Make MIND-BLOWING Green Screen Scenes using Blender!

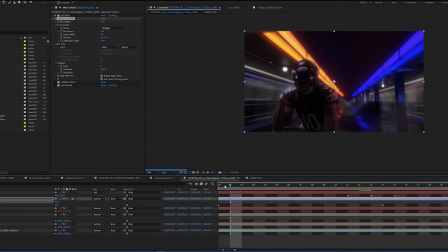[12:11]
Looks real nice. add some camera lens blur for when it's back here i made it out of focus so that it made it different and cool and i used camera lens blur and with an aspect ratio set to 0.8 so it gives it that anamorphic look i don't know and then a
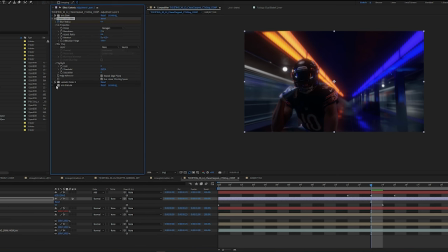[12:27]
second lumetri to make it more blue instead of purple and then some grain you always gotta add some grain because real
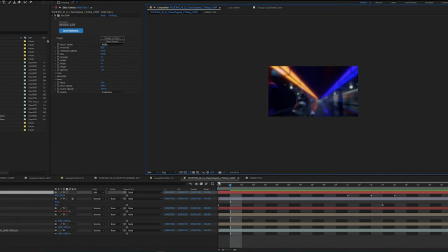[12:34]
cameras got grain in it last thing i would typically do i didn't do it in this project which i'm actually surprised by is to add some lens flares.
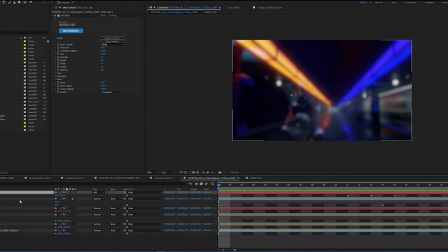[12:41]
I think lens flares can be overused, but they can also be really cool. Let's talk about lens flares.
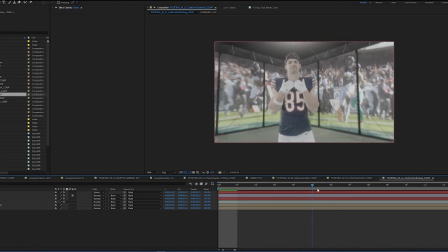[12:48]
Here's another one of my favorite shots from the ticketing spot we created. Him in the corner of the display room.
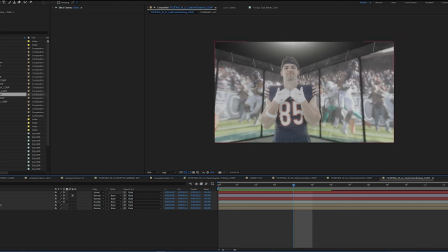[12:54]
One of the things I did here was add this little bloom up top. Again, using Red Giant's No Light Factory.
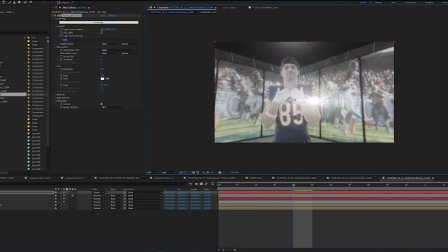[13:00]
It gives these realistic lens flares. You can add them everywhere. I put them off frame.
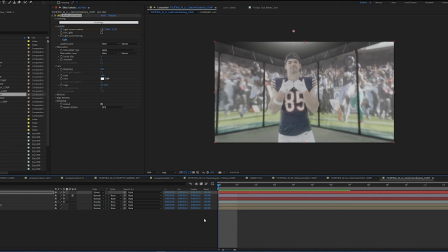[13:05]
I put them over top of light sources sometimes. it's the same way when you do modeling and texturing in your 3d scenes where you're adding imperfections when you're adding fingerprints
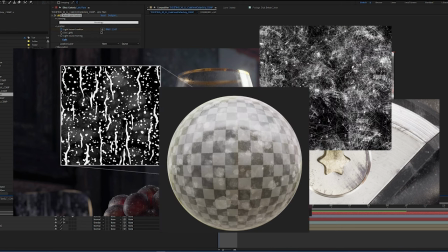[13:14]
when you're adding smudges and grime and dirt to the edges of things surface imperfections are what give things this sense of realism constantly
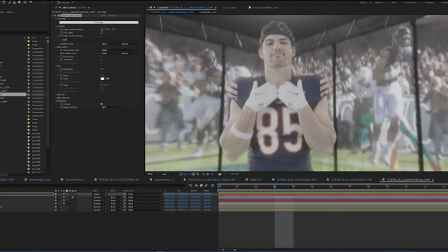[13:22]
i'm trying to blend the edges between the two because the light bleeds from back here over to here and then
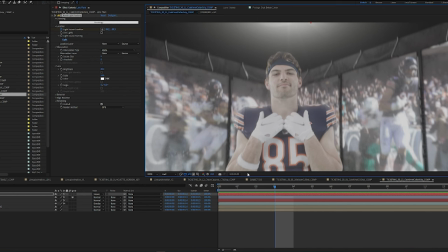[13:28]
add lens flares because that light is hitting the lens of the camera and causing all this weirdness.
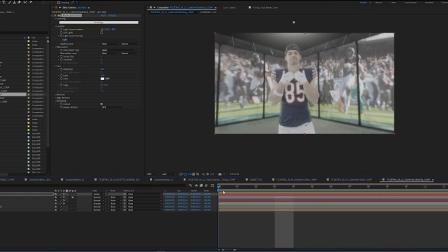[13:33]
And then that's why I had grain, all this stuff, all that bloom, all that glow, it's all to sell the realism.
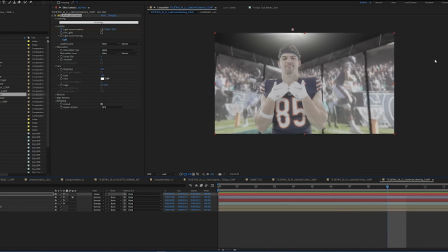[13:40]
I think the key to all this, that good 3d track match the 3d scenes lighting to what you captured on the day. We shot this particular shot in all white light. I don't want to put this shot on this shot.
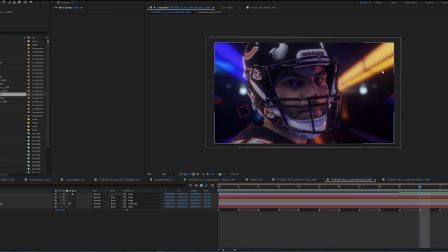[13:54]
The focal length is different. The colors are different. That wouldn't make sense.
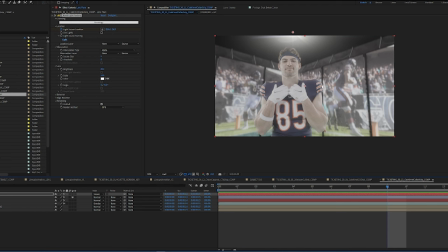[13:59]
You want to match the lighting of your scene to the lighting of your character and then you want to have a perfect camera track and then you want to add those imperfections imperfections
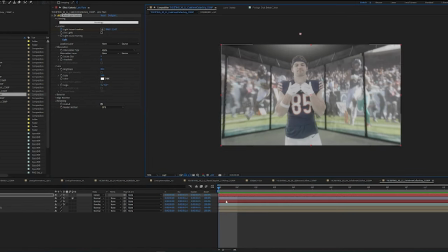[14:10]
make perfection and after days and days and months and
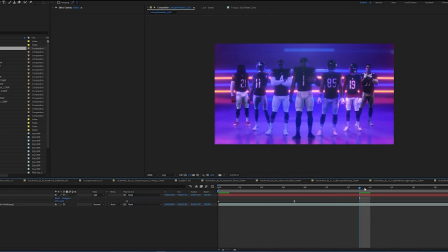[14:15]
months and weeks and weeks of doing shot after shot jovan
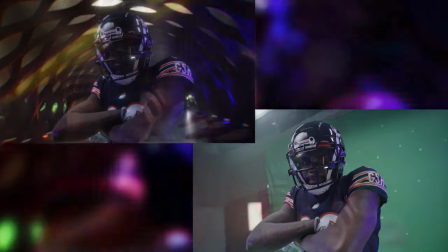[14:20]
trammell's eyes went blurry he had to get glasses he had to seek refuge
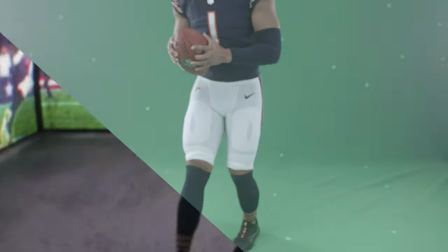[14:27]
in his bed at times but after months and months he He climbed out of that hole,
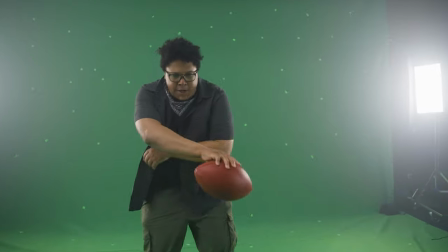[14:33]
that green screen hole, Victorious.
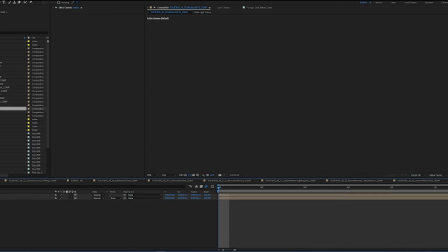[14:36]
He fooled everyone that watched that maybe they did actually put these people on Tron versions of Chicago locations.
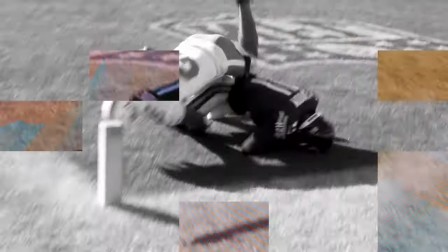[14:44]
Maybe he did actually build that display room. Maybe he did line them up in front of these neon lights.
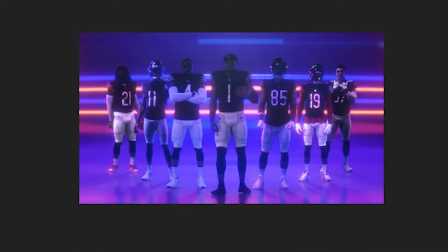[14:51]
Probably not, but we can suspend disbelief for just a little longer. So yeah, green screen. Thank you for watching. don't let Christopher Nolan sway you away from liking green screen. Mr. Green Screen is our friend. So let's bring him in close, give him a big hug, and say goodbye to all the set designers out there.
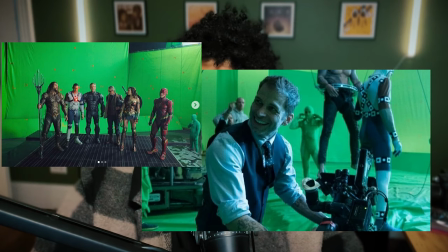[15:11]
In the future, all films will look like Zack Snyder films. All right, thanks for watching. Bye-bye.
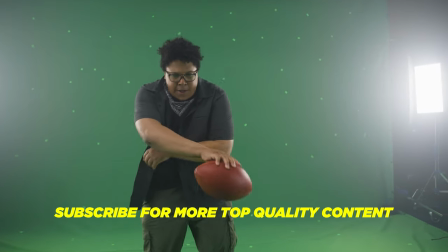[15:16]
It's not easy doing green screen, having to spend so much time doing
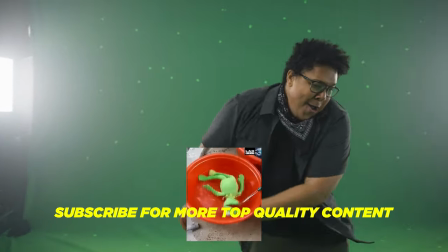[15:25]
Just when I think it could be easy I gotta do some roto-wing